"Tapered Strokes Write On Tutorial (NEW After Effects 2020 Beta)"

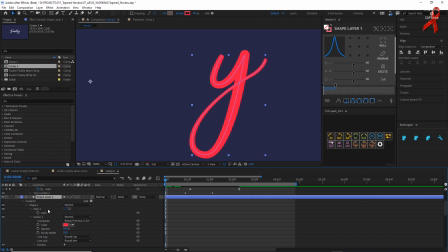So again, let's animate this Y. And I'll call it Y for anyone who has OCD. And now let's add a trim path. So this is an ending letter, right? This is going to be at the end of our animation. So how does it need to play in with the F?
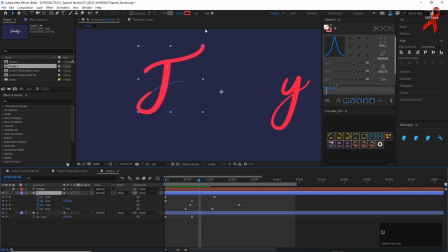Well, since the F is at the beginning, this is going to have a heavy ease in, and then it's going to shoot out, right? So when that one's done shooting out, I think we want the Y to have a nice ease in.
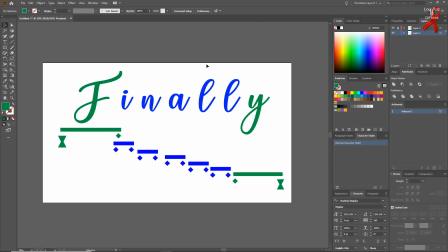And I put together this quick diagram, and it would mimic how you might write something like this quickly. So we're going to ease the beginning and end of these heavily, and then kind of speed through the word. And these middle letters might overlap by a frame or so,
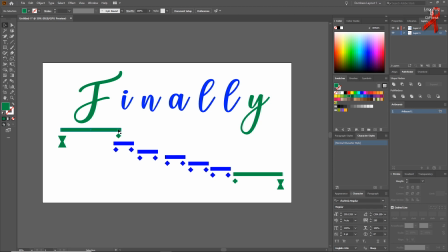and then the first letter might kind of overlap this a little bit. So in my case, I'm actually kind of easing here too by a little bit, because it's kind of slowly writing in, and then it kind of, this part extends over, and this might be different depending on what your letter is,
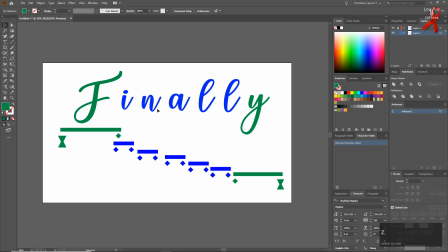but this is the general idea. So we're gonna start slow, speed through, and then end slow, and have this kind of hang and have a nice little flourish there. So let me know if this makes sense or if it doesn't make sense and you want me to explain it more, but this is the idea.
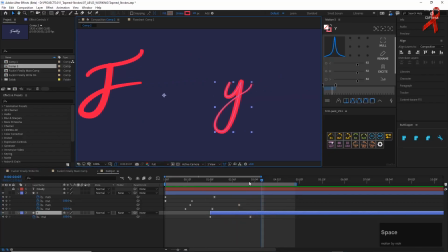And then we can do something nice with the path animation, with maybe this part of the Y kind of drops in like that.
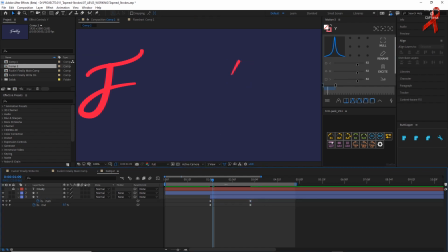And then maybe this part gets extended a little bit.
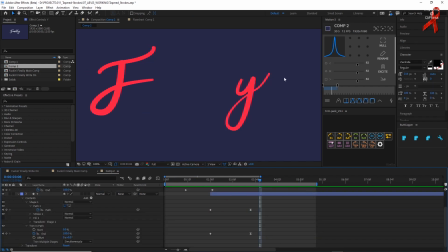So now let's animate out this Y, and we're just gonna do the Y, and why, you ask? Because this video can't be that long or else no one's gonna watch it. So let's animate the start out, and we'll go ahead a little bit and animate this out, boom.
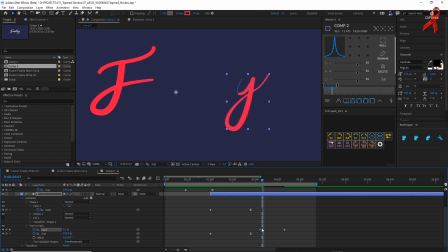So what we're gonna do here, right, we wanna keep this keyframe linear, and we wanna ease this keyframe. So it's gonna look like this, right? And that's gonna slow out. And now we can add a path animation onto this too. make a keyframe here, make a keyframe here,
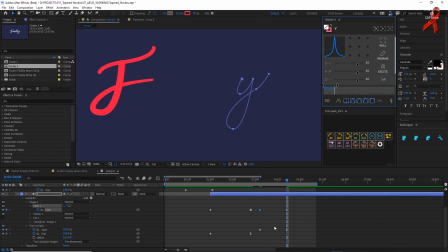make this one linear. We want these to kind of always match up with each other. And now let's kind of drag these out so it like shoots away like it's a trail piece. And if we were going to go crazy, this would maybe could fly around the screen or something, right?
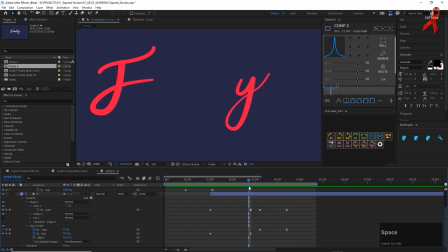And now this is going to look like it's flying away. And if I had more time, I would go into these the stroke effects and I would animate the taper so that this gets more rounded, you know? But I'm not going to do that right now, okay? We're running out of time.
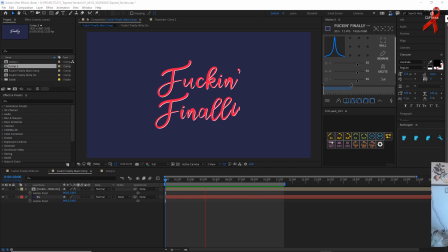Well, that's where we're going to end the video today. So I hope you guys enjoyed it. And if you want to download this project file,
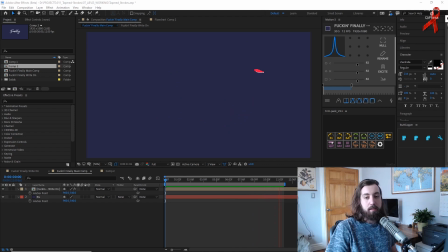or if you need links for any of these plugins and scripts used, everything will be in the description down below. So I hope you enjoyed it. Let me know if you have any questions or comments or concerns. And I hope that everyone is staying safe out there. And thank you for watching. And I will see you next time. Goodbye.